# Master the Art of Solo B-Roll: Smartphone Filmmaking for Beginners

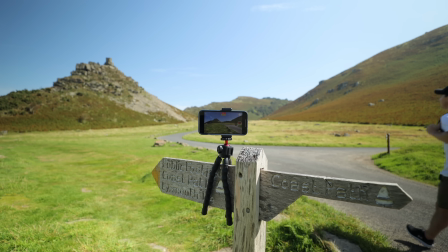[0:00]
Now, as a beginner filmmaker or content creator, you'll often find yourself in situations where you need to capture shots of yourself.
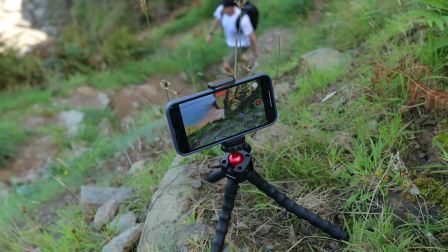[0:07]
Maybe you're making a travel film but don't have anyone to help you. Maybe you need to capture some B-roll of yourself for an upcoming video project. Whatever your reason, how do you capture these shots so that they look professional? How can you make them feel cinematic?
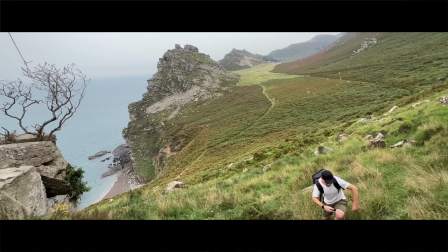[0:19]
How can you capture these shots so that they look like they've been shot by an entire production crew, when in actual fact, they've just been shot by you using a smartphone?
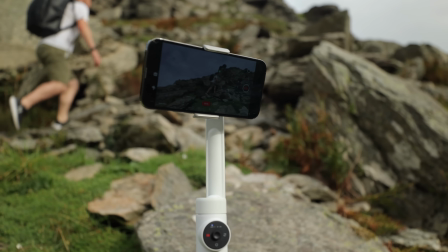[0:28]
Well, in this video, I'm going to share some tips and tricks,
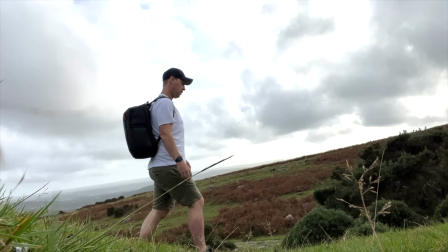[0:30]
as well as show you some accessories that will take your mobile videography from looking cheap and amateur to something that looks like it's straight out of a Hollywood blockbuster.
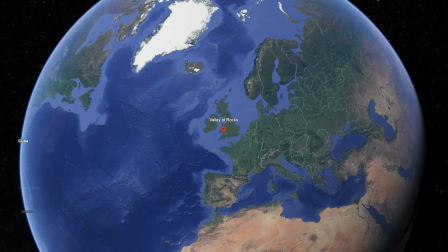[0:45]
Hey everyone, Steve here from Learn Online Video, and today I am at the Vally of Rocks in southwest England,
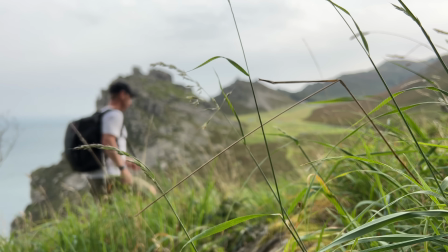[0:51]
the perfect place to capture some solo B-roll.
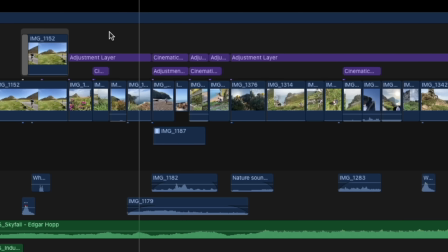[0:54]
The aim of today is to capture enough footage to create a short cinematic sequence that I'll show you at the end of this video.
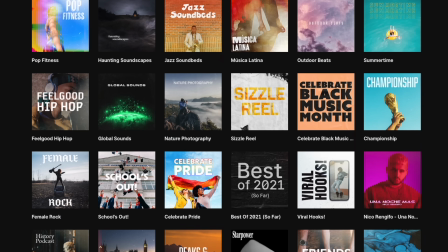[1:00]
A big thanks to Epidemic Sound for sponsoring this video. This is where I'll be getting all of my music and sound effects for the final sequence. Okay, let's jump straight in, starting nice and simple.
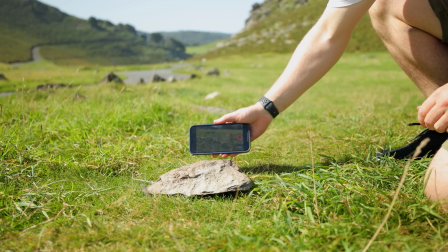[1:10]
Now, the quickest and easiest way to capture a shot of yourself is to simply lean your phone against something within your environment.
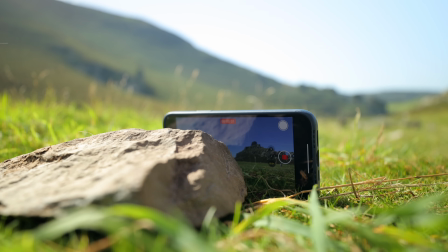[1:17]
I'm going to frame my shot and hit record. Now it's just a simple case of walking through the frame to capture your shot.
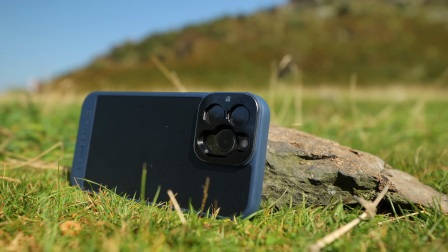[1:23]
But there is a problem with this technique, because having to rely on leaning your phone against things will limit what camera angles you can shoot.
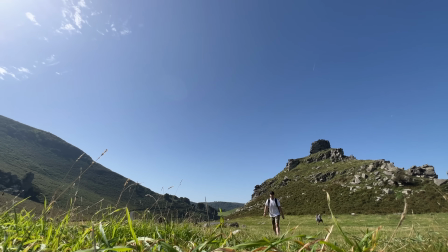[1:30]
And as you can see with this shot here, the phone wasn't even secure. It slipped down and ruined the shot.
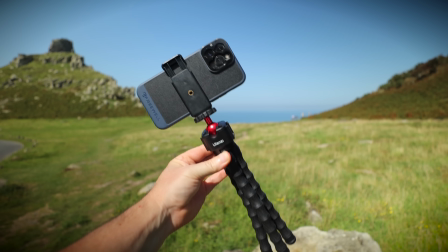[1:36]
So if you want to massively improve the look of your shots and make life a whole lot easier, then be sure to grab yourself a mini tripod and phone holder like this one here.
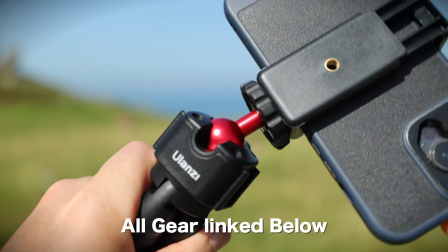[1:44]
Make sure it's one with a ball head like this so that you can easily adjust your shot and level your horizon.
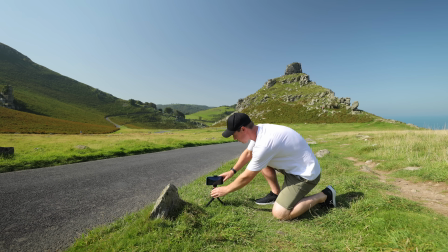[1:49]
Okay, so now that we have our phone on a mini tripod, this shot becomes a whole lot easier.
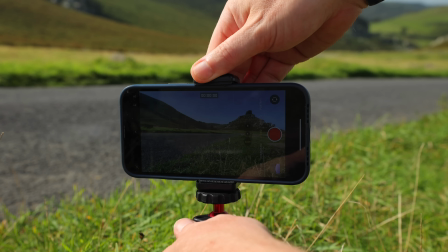[1:54]
Not only is the phone higher off the ground, creating a much better looking perspective, but we can now easily adjust our shot and lock everything in so that it's nice and steady.
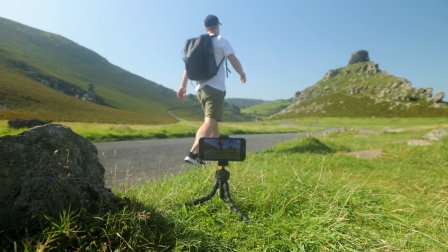[2:03]
Okay, so let's try this shot again, only this time with some cinematic music and color grading.
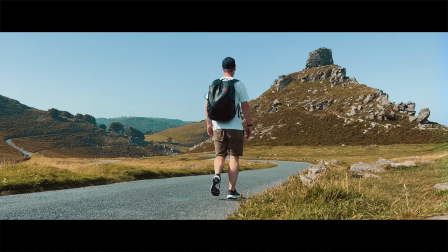Now, another quick tip here is that you obviously have to walk back and get your phone after each of these shots.
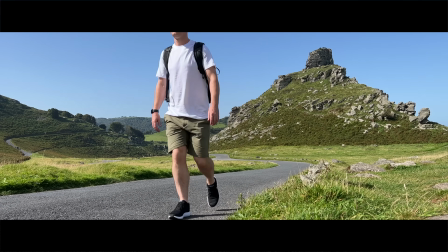[2:19]
So why not make the most of it? Why not grab a shot of yourself walking back? This way you've got two shots for the price of one and double the options in the edit. Also, whilst we're on the subject of walking through the frame, in filmmaking,
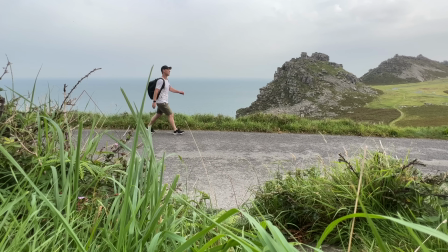[2:30]
having a person walk in the same direction across each shot is really important for maintaining visual continuity.
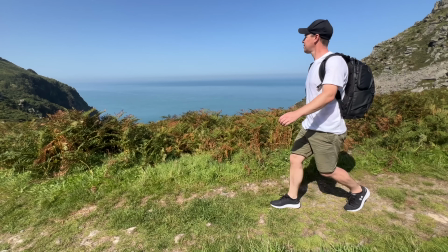[2:36]
For example, if I cut a shot from me walking from left to right to left, this can feel jarring and confusing to the audience.
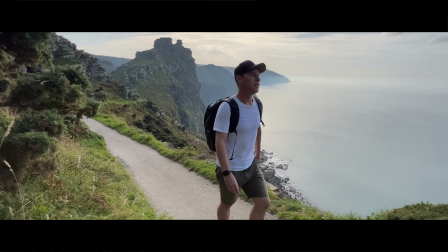[2:43]
Also, walking from left to right feels like the person is going somewhere, whereas having them walk from right to left feels like they're coming back,
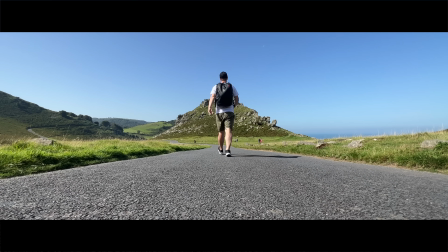[2:51]
similar to a shot of someone walking away from the camera compared to them walking towards the camera. So think about your shot and plan each movement with this in mind before you hit record. Now, as with any good B-roll sequence, capturing a good variety of shots is crucial.
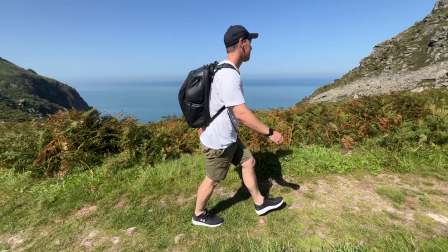[3:04]
So think about different camera angles, shoot at different focal lengths. Now, the beauty of these mini tripods is that you can pretty much attach them anywhere.
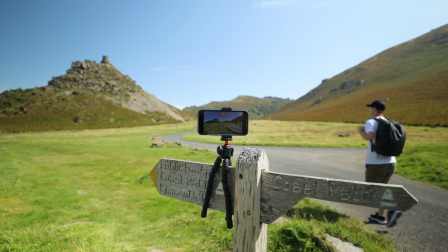[3:12]
Try shots where the camera is higher off the ground and the focus is more on the landscape rather than you.
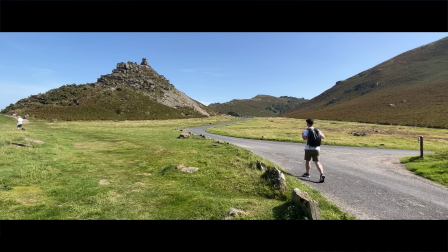[3:17]
This is a great way to show off your location.
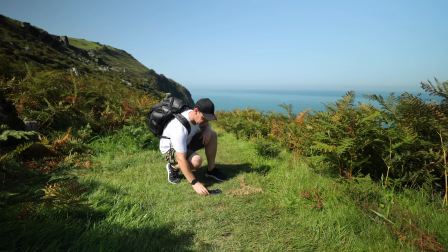[3:20]
Try shots that are high up looking down, or why not get really creative and put your phone on the ground pointing up and walk over it.
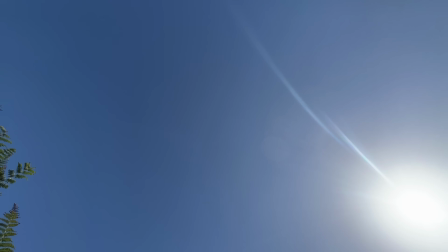[3:26]
Having a good mix of camera angles is what's going to make your footage stand out and keep your audience engaged.
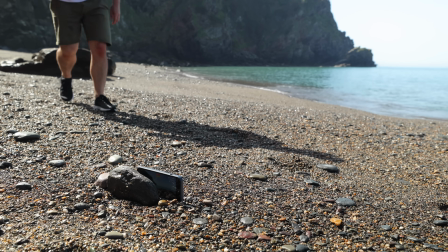[3:32]
You could, for example, cut from a nice wide shot as you walk across the beach to a tight close-up shot of your foot as it crunches down onto the pebbles.
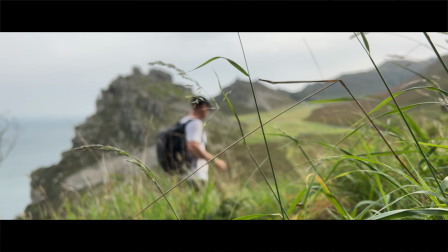[3:40]
Or try a shot where the foreground is in focus as you walk through the frame in the background in soft focus.
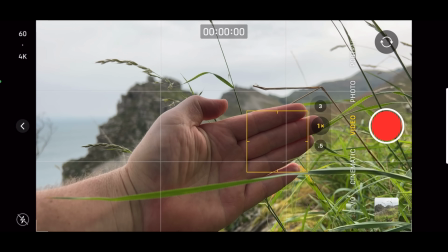[3:47]
You can achieve this look by putting your hand in front of the camera and locking focus on it by tapping and holding on the screen.
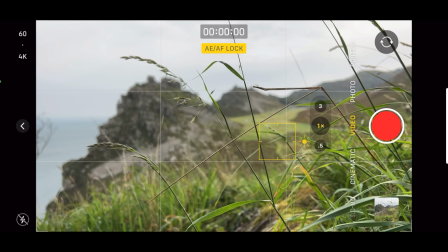[3:53]
Now, when you take your hand away, the focus will remain locked on the foreground.
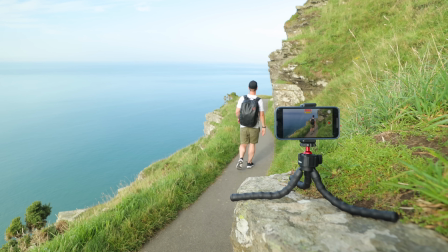[3:58]
The more diverse your selection of shots, the more intriguing your footage and final edit will be. Now, with all of these shots being static shots, your framing and composition is going to be more important than ever.